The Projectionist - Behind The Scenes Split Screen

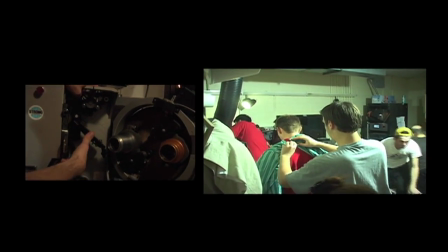[9:46]
So here comes Adam's hands in, and Kurt's putting that thing on. they had to drop the uh the siding down there you
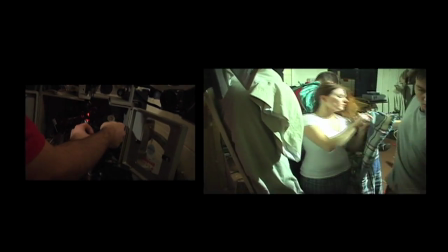[9:53]
can see on the very bottom of the screen oh there's stacy's head and they had to drop that so when we turn around that way and you just see the kitchen
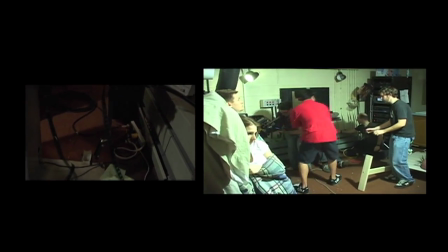[10:01]
scene you don't see the uh the siding or anything adam skips out of the way
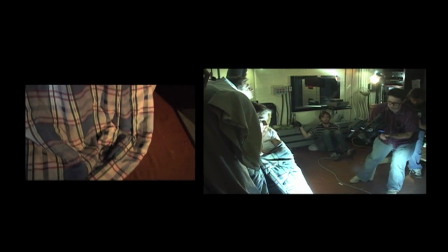[10:07]
and then we kind of come in there you see some legs there but you know shit
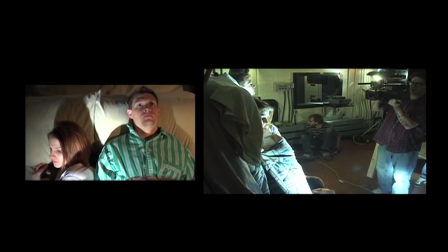[10:11]
but yeah and see so for this one people are like oh well i know they're already standing up and we're supposed
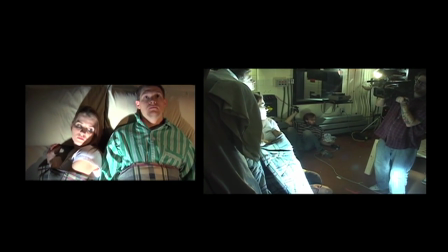[10:17]
to have a ceiling fan whipping by but we just couldn't fit it in or whatever but people like oh i know they're standing up this time it's like yeah we're not trying to
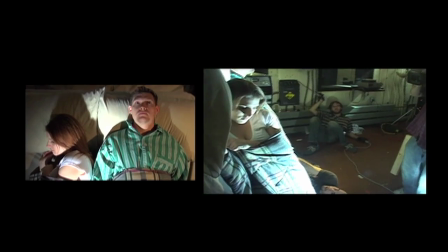[10:23]
sell that they're laying down we're trying to sell that they're you know you know that you think you know the
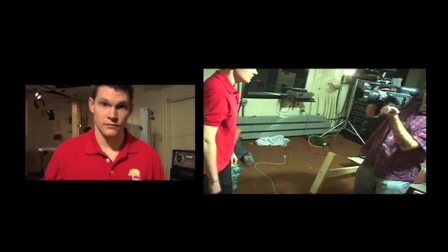[10:29]
gag and then zing we drop it off like that it's kind of like oh neat and the bed just kind of rolls out of the way and
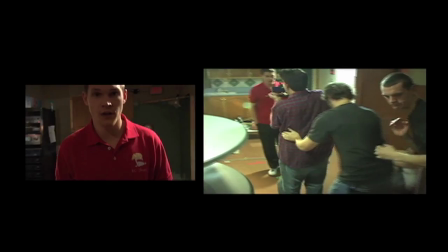[10:37]
this part here was kind of ecstatic because it's like holy shit we just have to get to the other side of the booth not trip over
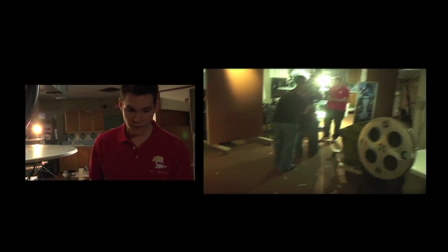[10:44]
anything and we're done you know what i mean and it was just kind of one thing you can see here is this reel isn't spinning
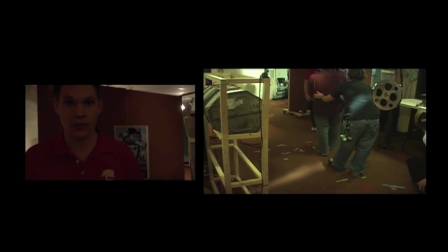[10:52]
and uh you see johnny one of our guys come running in right here turns it on and it as it picks up it kind of snakes it just
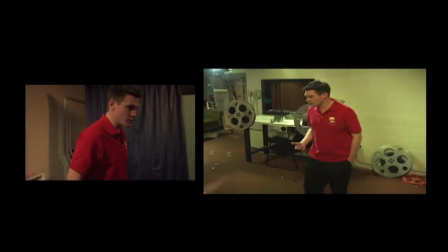[11:01]
as we kind of pass by it and it kind of you know works out nice you know and
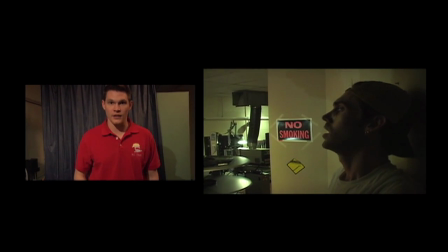[11:11]
just i can't say enough about the performance here you know
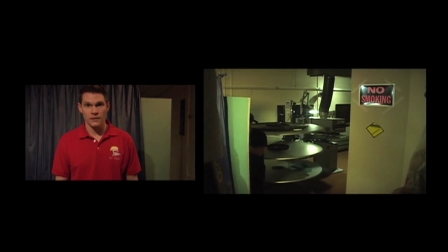[11:17]
from wellin jackson he uh it's essentially a 13 minute monologue
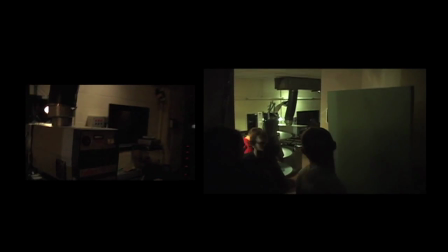[11:22]
an 11 minute monologue with so much noise going on behind him or in
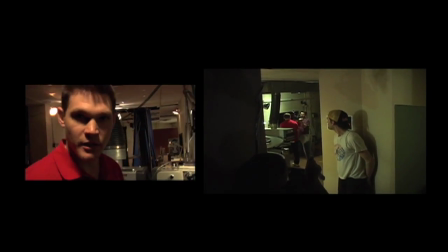[11:27]
front of him so many things moving you know costume changes i guess he didn't have costume change but
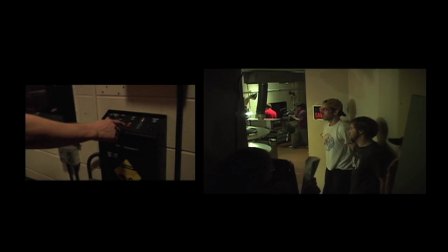[11:33]
set changes things on the fly you know it's just really something that I never really
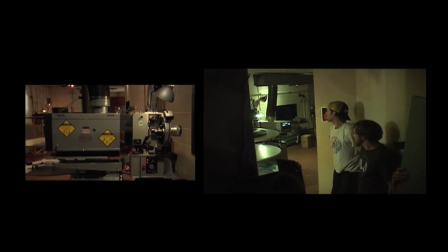[11:41]
never really understood how much I had to deal with until I saw the behind the scenes thing and saw how much
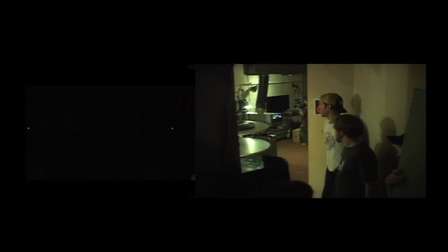[11:46]
was going on behind me and I was really just like holy shit and this part here